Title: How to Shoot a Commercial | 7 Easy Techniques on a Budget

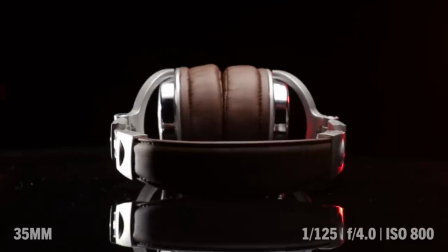742s
But personally- I like it gritty. I like it gritty too. This, for me of all of them, possibly even that, looks amazing.
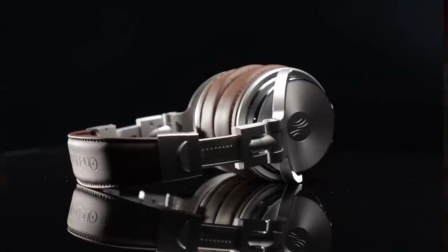749s
It looks so cool. I always like to have multiple looks. So I'll probably go around and turn off and leave one light on,
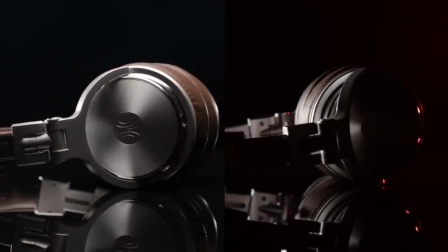755s
let it roll for five seconds,
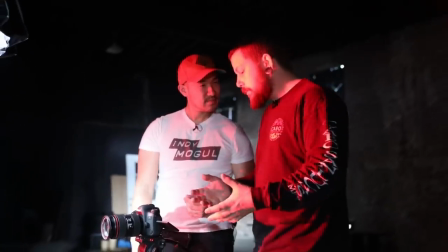756s
turn that off turn another light on let it roll right because that gives you so many options in post now you can do something where the product spins and a light turns on turns off
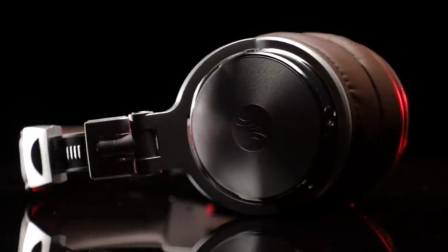764s
turns on turns off overhead turns on turns off right so there's a lot of effects that you can actually build in if you're thinking about the
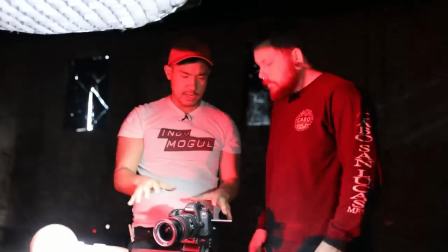770s
edit in production okay so after we've got our wide what kind of shots are we punching in for after this so now i want to punch in
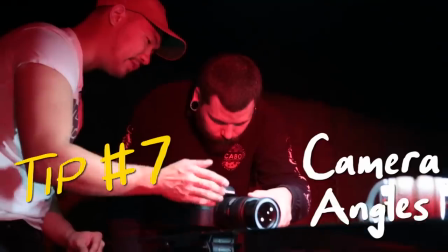776s
for close-ups we're going to make sure that it's 50 different than our uh original shot that way it
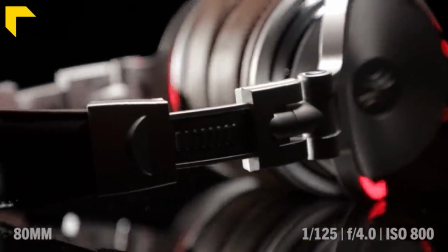781s
doesn't look like a jump cut it looks more intentional and then we're also going to add a little bit of movement with the close-up.
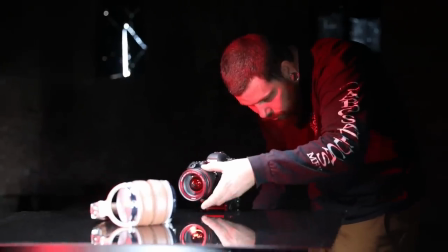786s
While being on the tripod, we can still add that movement without bringing in a slider or anything, just by following details around as they move with the Lazy Susan.
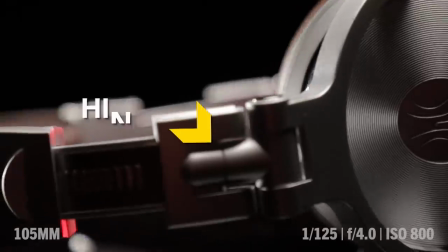794s
Finding details like the logo or the stitching or the reflection. Hinges, anything that kind of screams the features of the product.
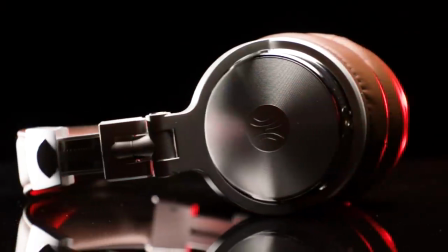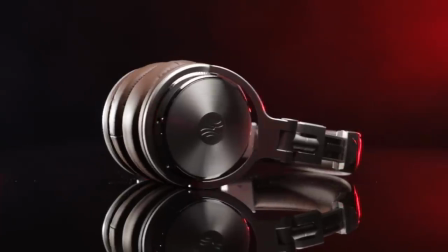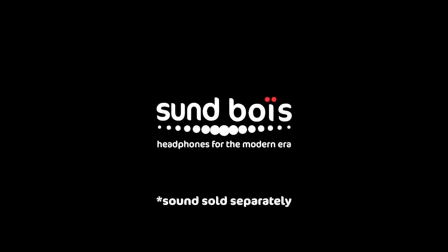815s SundBoys, headphones for the modern era.
Done. And cut. Cut, there we go. Now this product shot that we did is headphones obviously, But we can swap this with all kinds of others anything you want.
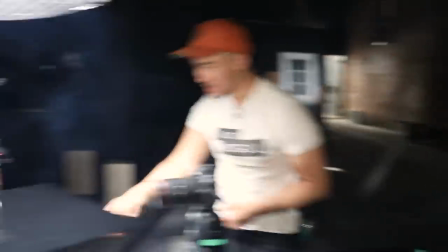828s
I think any product would work in this scenario Okay, so I'm gonna throw in some products real quick just to show that it all looks fine
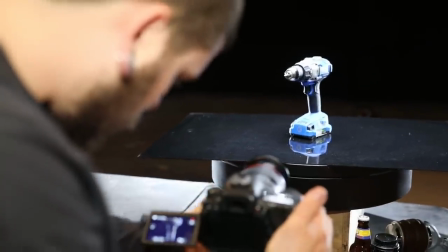Alrighty, so I think we got it Real quick Justin for people that are approaching this for the first time.
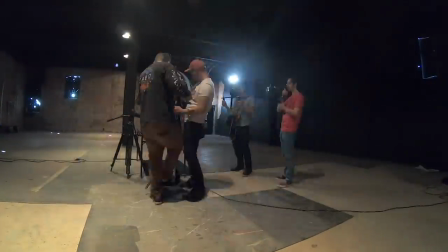845s
What are the big takeaways? So this is a classic look that's really easy to do. You don't have to have a location.
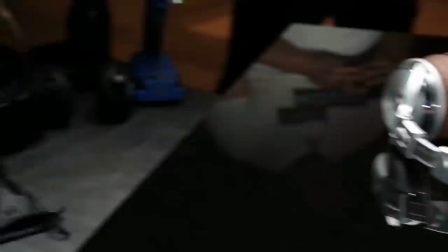851s
You don't have to have a studio It's a black wall with a black table and you can get this shot But also, you know, just experiment remember try turning lights on and off and just you're not stuck to one thing So right on sounds good. So for people that want to find you Justin as well, too Where can they find you?
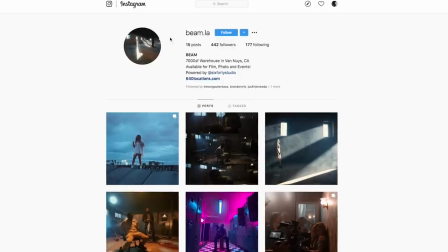864s
Yeah, so on Instagram at Justin Jones DP and the studio that we're at today is my new studio It's beam dot la again Thank you to storyblocks for sponsoring
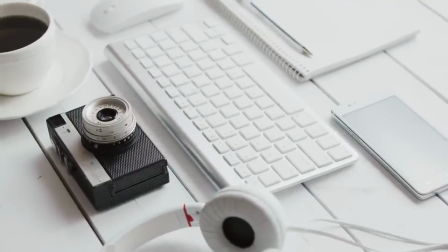872s
this video start upgrading your videos with high quality stock footage by going over to storyblocks.com Slash indie mogul and of course if you have any questions, leave them in the comments down below We'll try to get down there and answer those as well, but any mogul i'm ted and of course we'll get you guys in the next one When you start getting into bigger commercials and stuff like that, you'll have somebody from the company there with you helping you stay on brand. Also casually standing behind your shoulder all day long. Making sure that you're doing the right thing and basically making all the decisions for you. Yeah, for sure.